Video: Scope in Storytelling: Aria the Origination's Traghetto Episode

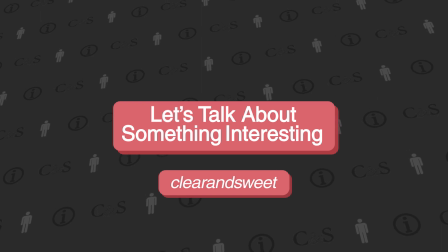to talk about something interesting. Do you remember the Brady Bunch?
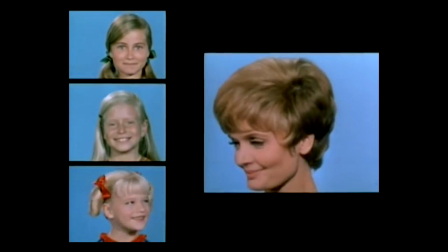I mean, chances are you're not 65 years old, so probably not.
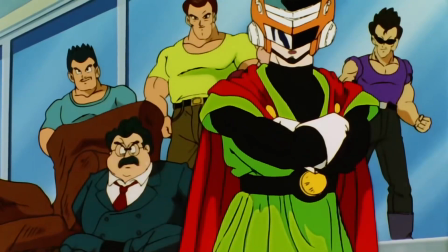So let's go with the Saiyaman saga in Dragon Ball Z. Leave me out of this.
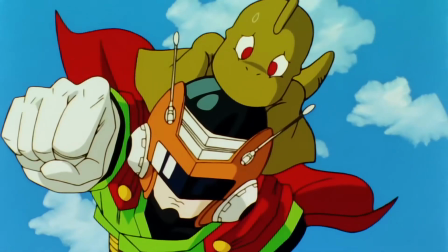Do you remember how it completely had nothing to do with any of the...
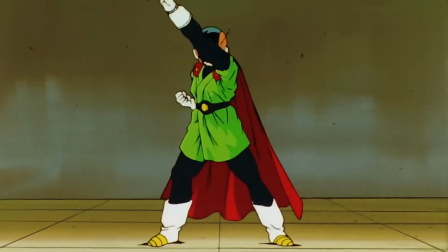and more to do with Gohan skipping classes to go be Batman? Why was it so unusual in the context of Dragon Ball Z?
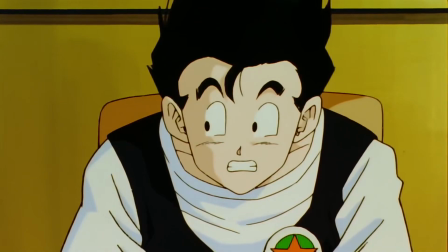Instead of intergalactic world-ending power struggles, it was about two dumb teenagers acting out superhero tropes and falling in love.
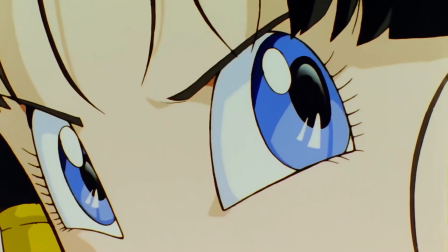It broke the scope.
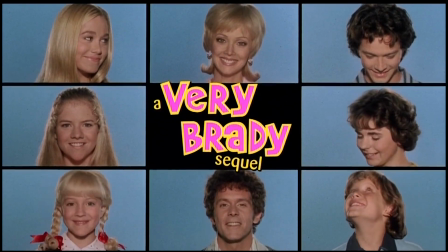Well, so too did the movie A Very Brady Sequel famously feature a smexy scene where Marcia and Greg share a bedroom together,
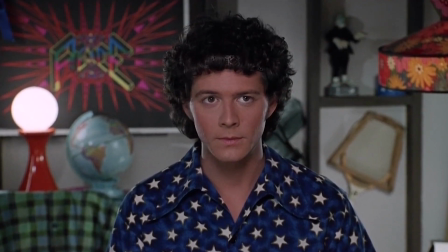and it insinuates some things. It's so memorable and effective as a parody because implying anything to do with sexual thoughts would be
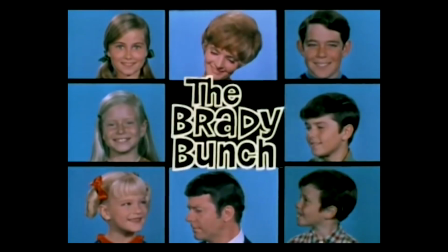absolute anathema to your grandparents who were watching Brady Bunch back on the radio in 1895.
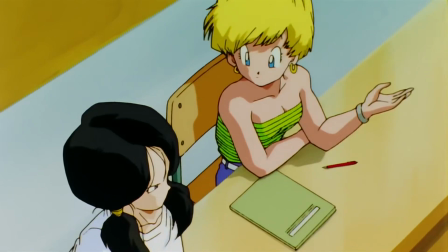And all of this is like very duh, right?
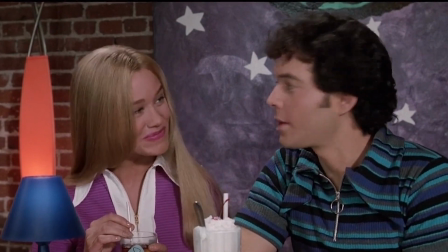Dragon Ball Z proper and the Brady Bunch both consciously and deliberately have a definitive and established set of rules by which they play.
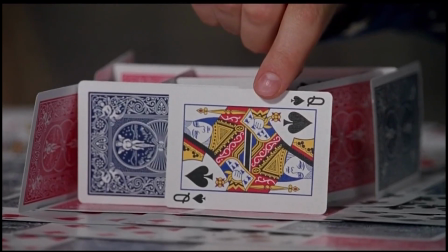A scope of things that the story dwells on and other things that it forgets.
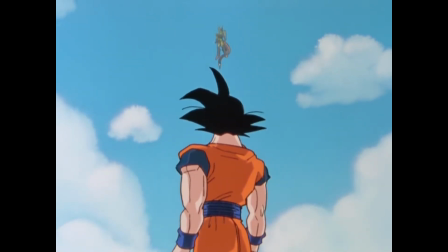They avoid changing the tone or the character of the series lest they make the viewer feel cheated or confused.
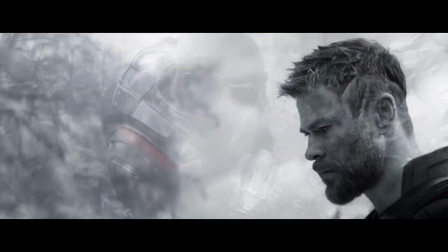And all good media is like this. In a word, consistent. That is, until it isn't.
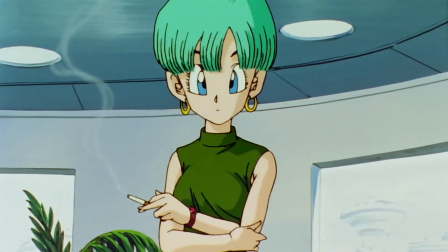A break in the scope when used with purposeful and skillful intent can make for astonishingly memorable moments,
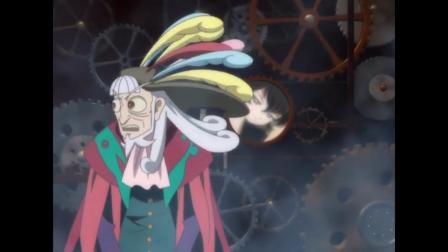like Kyon getting stabbed or Krehi addressing Drosselmeyer directly. And as an informed and cultured anime fan, I'm sure you remember that time Aria did it.
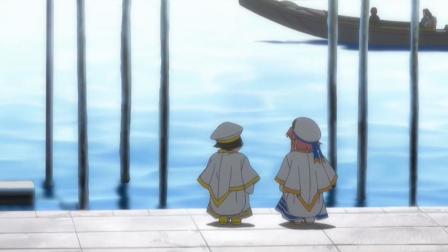That's right, the Traghetto episode.
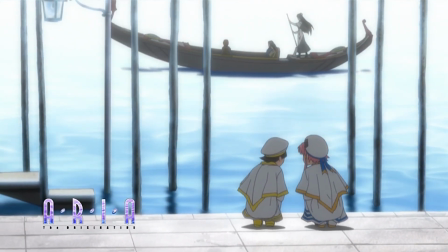Consider the extremely well-defined scope of Aria the Animation, Natural, and Origination up until this point late in the series.
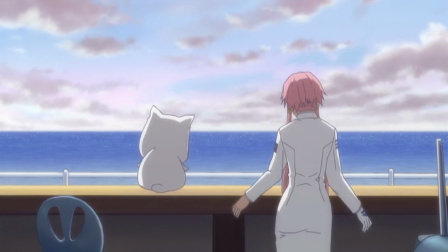Until now, it's a series that revels again and again in the superhuman grace of Alicia.
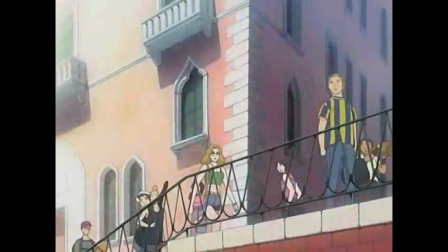When Athena sings, both characters in the show and the show itself stop and they listen.
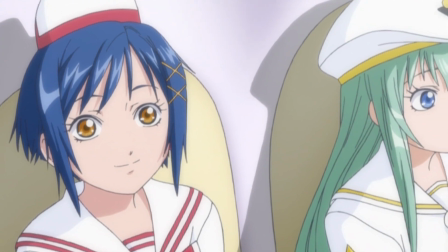Mundanity and serious problems gradually and effectively vanish into the soft, sweet, optimistic serenity that is Neo-Venezia.
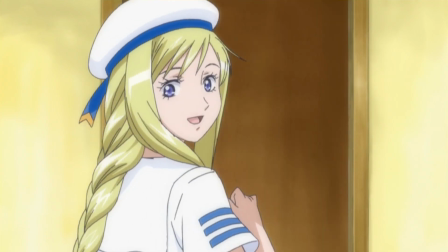It's that type of show. And it has quite consistently been that type of show for about 45 episodes until this point.
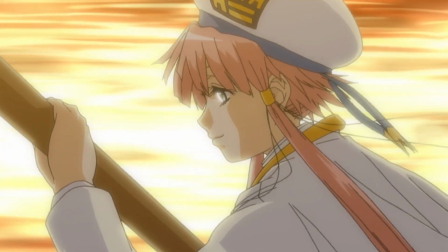With that context in our minds and our hearts, in one of my favorite scenes of all time,
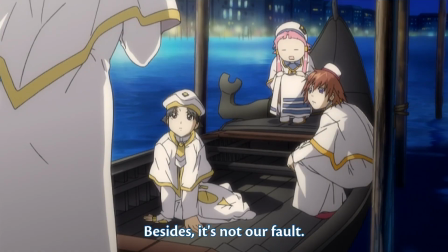in the show that defined the healing genre of anime, is this character blaming other people?
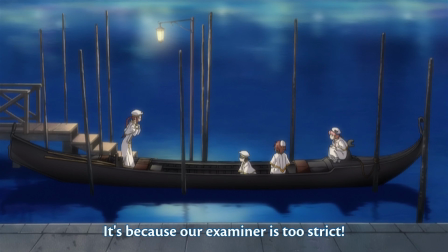While it's not the first negative emotion, it is completely beyond the scope and previous content of this small slice of life series.
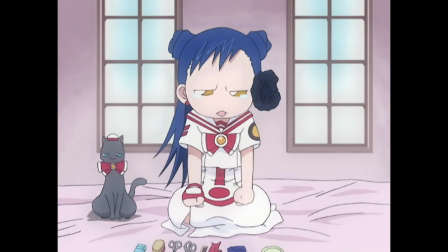Aika cried because she had to cut her hair. Alice was too upset that people wanted to help her.
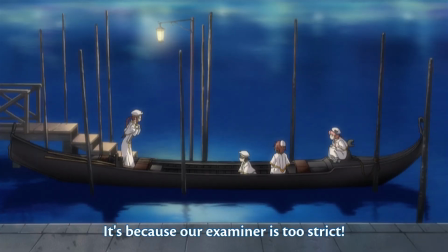But this? This moment feels serious on another, hereto unseen, level.
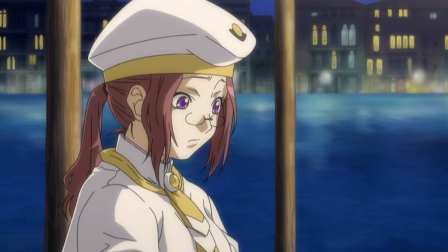And it is. Bomb dropped. While every trial faced by our heroine so far has been external or trivial,
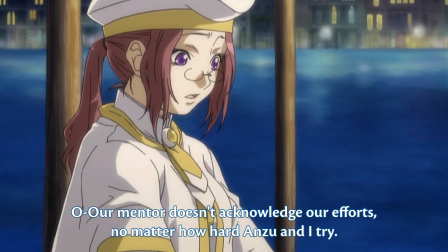here we see some serious corruption of the spirit from within. Atora's going all Sayaka.
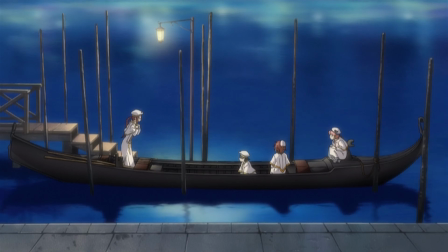But take a long moment to admire the execution of this scene. Look at the shot composition, how far Atora is from the other three in a purely physical sense, how she's standing, leaning forward, as if to challenge them to disagree, how none of the rest are standing.
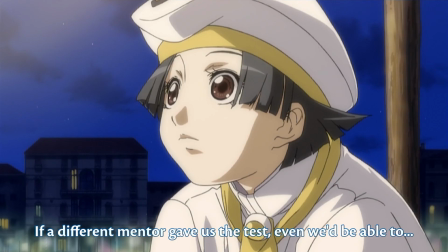And then we have the reaction shots of each character, an extended silence.
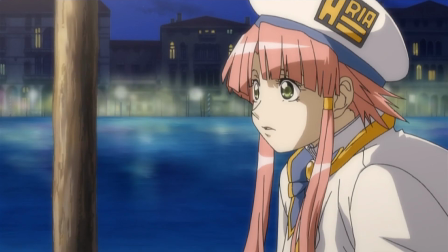She may have well just yelled a racist slur at the top of her lungs. So people struggle in this world?
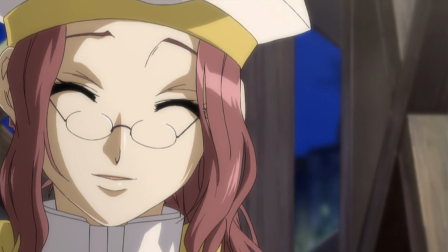And this is why I love this moment. You had no idea.
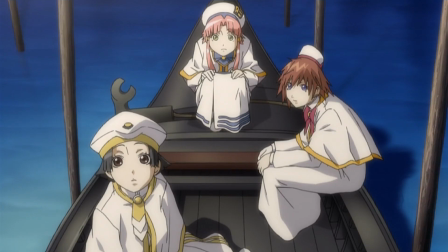You may have thought somewhere along the line about the situation of the gondoliers,
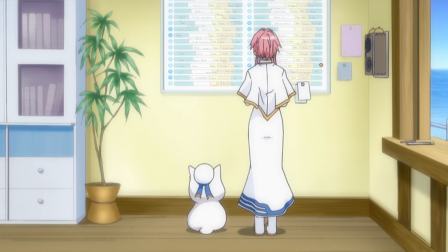how they make money, what hours they work, what does being a water fairy even mean?
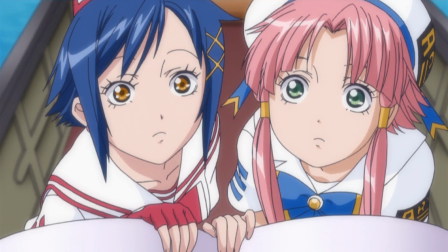What happens when they need to pee when on the gondola? Wouldn't they get sunburned from being in the sun all day?
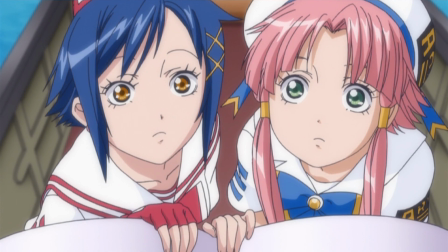But the second you begin to wonder about the logistics,
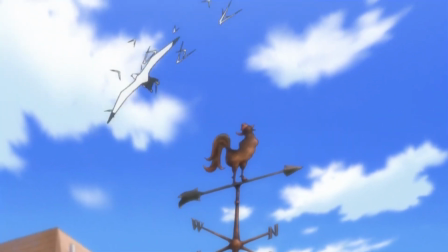the series is there with art and music and pacing to whisk your stupid wandering mind away
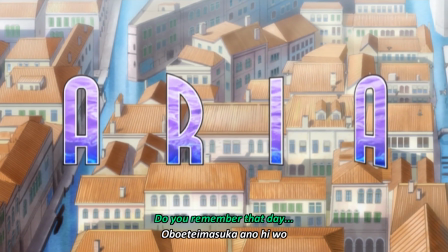to a land of enchantment and to firmly redirect your focus onto the
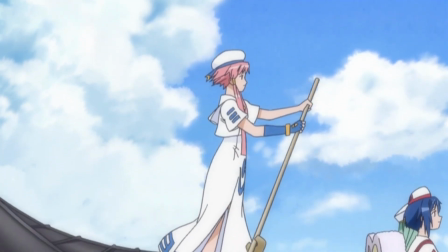idyllic everyday experiences of Akari and her friends. You had no idea that hardship like this was even a thing.
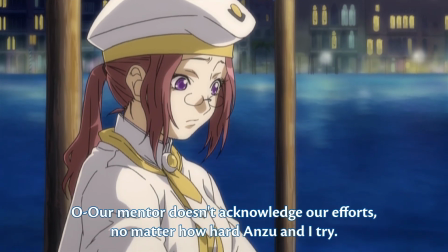Why? Because Aria didn't let you think about it.
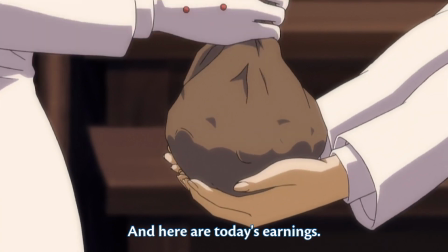There was never a shot of money, nor mention of the economy before this episode.
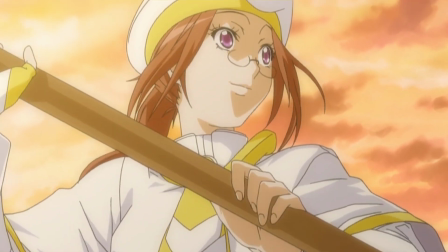There was never another Undine outside of the water fairies and their apprentices that was even given a name before this episode.
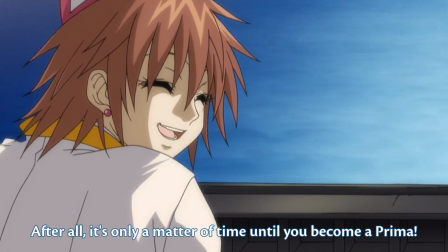There was never a metric for Akari's skill, and there was never a failure state before this scene.
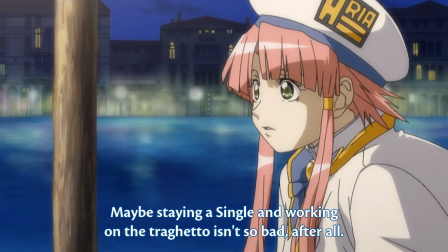So in this moment, I, the viewer, like the other three girls on that gondola, am shocked.
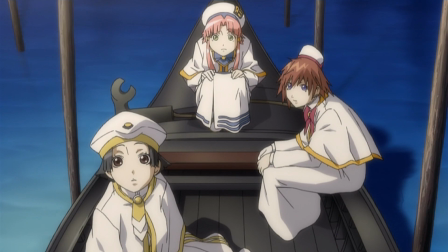I wonder what rules is this world playing by? Are things about to get dark?
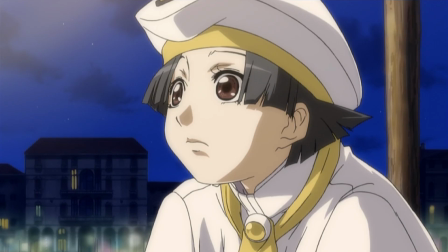Have I been lied to? No, of course not. Grace.
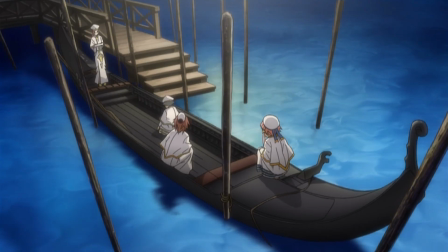This series of shots is amazing. We see Anzu literally stand up for herself, taking agency, gather everyone's attention.
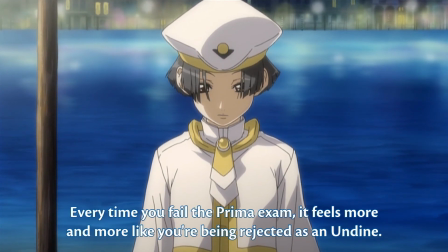She looks down at no one in particular as the camera zooms in, signaling intimacy, introspection.
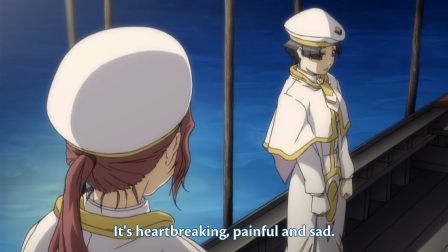The negative emotions are stated with the camera behind Atora's shoulder. That's the direction, of course, that they originated from earlier.
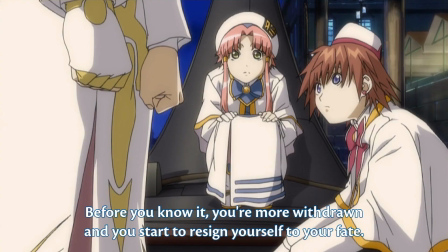But then a low shot on the other two, where you think you're supposed to be focusing on Ayumi, but the words don't match their personalities. Then you realize what you should have been looking at was Anzu's clenched hands,
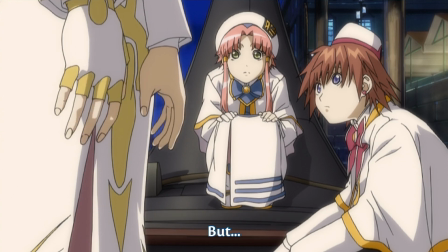by which unclenching symbolized the release and herald the triumph of Grace.
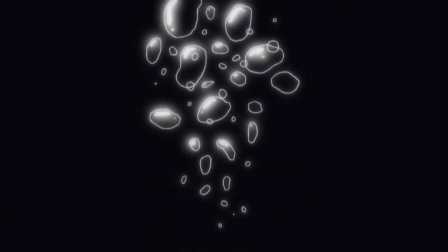Immediately after that shot, bubbles rising up, like the forthcoming hope speech from deep inside Anzu,
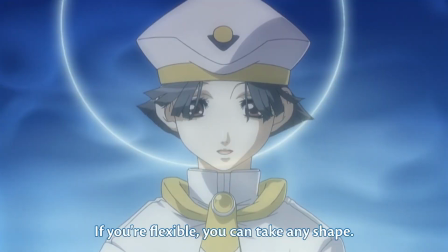but also establishing a growing metaphor between the water, Aqua, of course, the name of the planet, and how it supports Anzu and all the Undines.
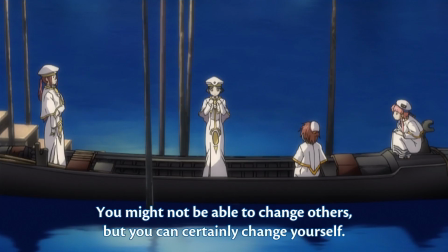And if you didn't see this coming, you need to check your Epiphany Detector's sensors.
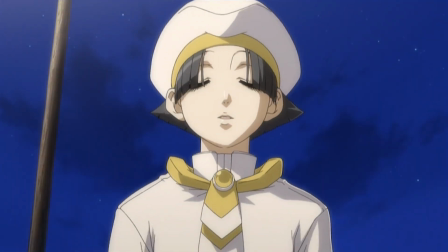When's the last time you saw a character breathe in an animated work?
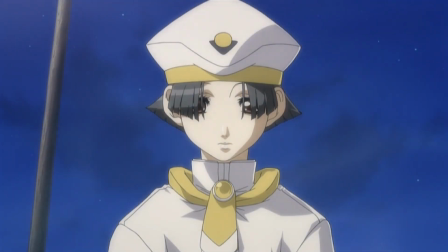Go on, think about it. I'll wait. It really shows how much effort this speech is taking on Anzu, keeps the pacing slow, and makes us
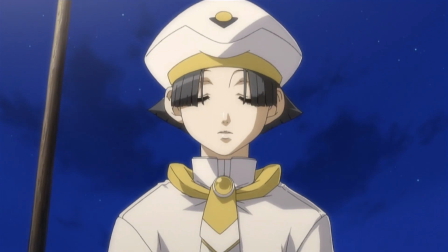empathically connect with the vulnerable character doing something staggering, all without even saying one word.
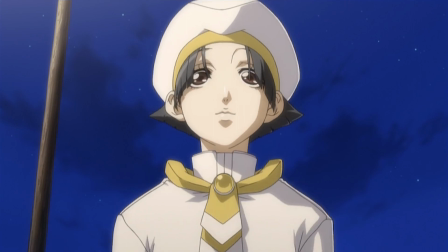It's mind-blowing in its brevity, and then of course the shot to end all shots.
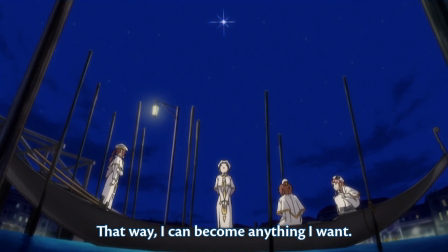When she talks about potential and aspiration, the shot shifts to a low angle,
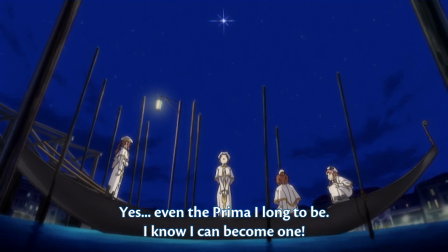viewing a star in the sky, as if she grows from the water upwards to infinity. Visually, she's supported by the water, the boat, balanced on both sides by the overwhelming pressures on her right and the voice of Grace on her left.
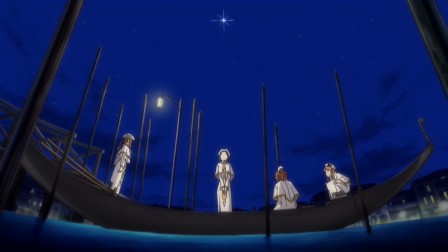She's not yet at the level of the star, but again,
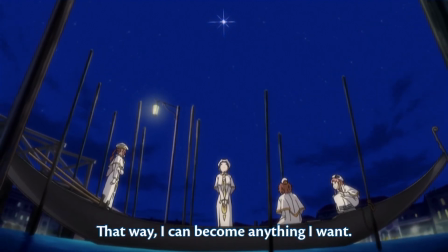through the slow lowering of the camera angle, she is literally reaching and growing towards it.
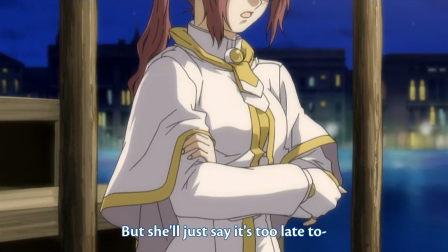Cut out the eyes, cross the arms, and frown. That's a standard animation fare, right? But at Akari's line of assurance, there's an immediate and harsh pan up.
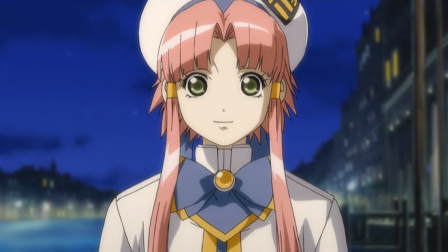It took literally one line and half a second for Akari to completely
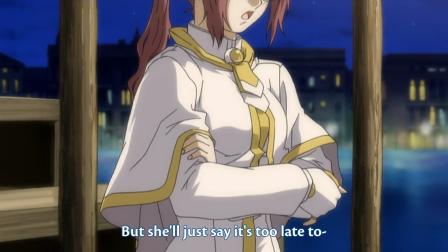undo the downtrodden visual representation of Atora to make her beautiful again.
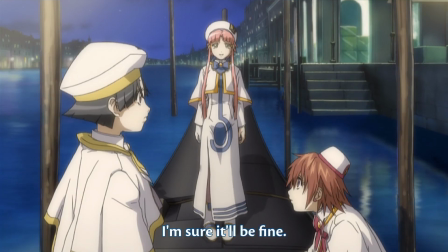And now, from Atora's point of view, to show how she's absorbing all this.
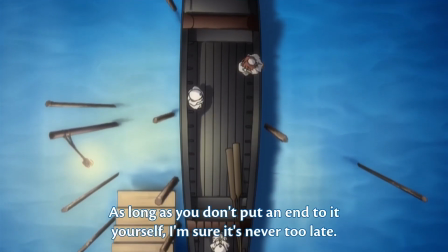And right before and right after the drama's resolved, we get the payoff here, the Aria faces.
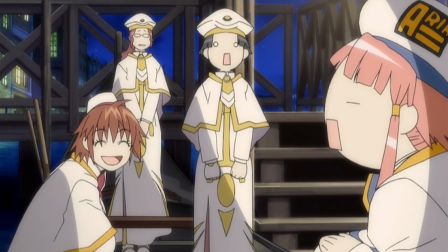This is incredibly important to the viewer, and it's such a staple of the show by this point.
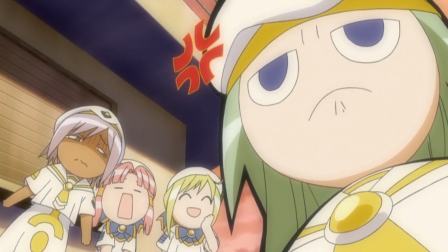It feels like a touchstone offered up to the invested viewer as if an admission.
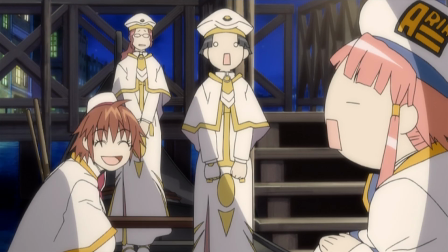First, it's only Akari's, right? Then everyone's on the beat when Anzu returns to the boat. Now we see them used again liberally, with a cheery tone.
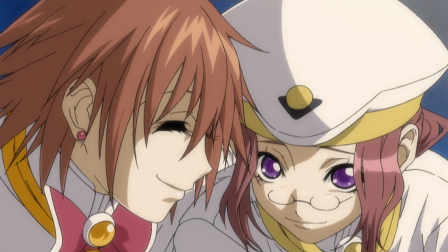Yes, says Aria. Yes, we made you care about these episodic characters,
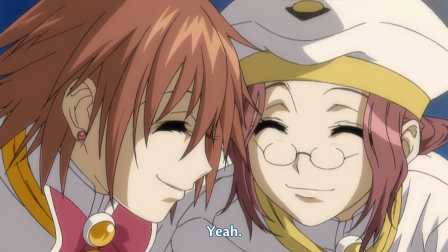and now you can truly identify them as Undines by the established language of this show.
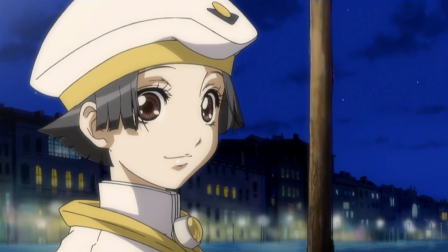Now know that their emotional drama is every bit as poignant as anything you've seen in this series and for the other cast members.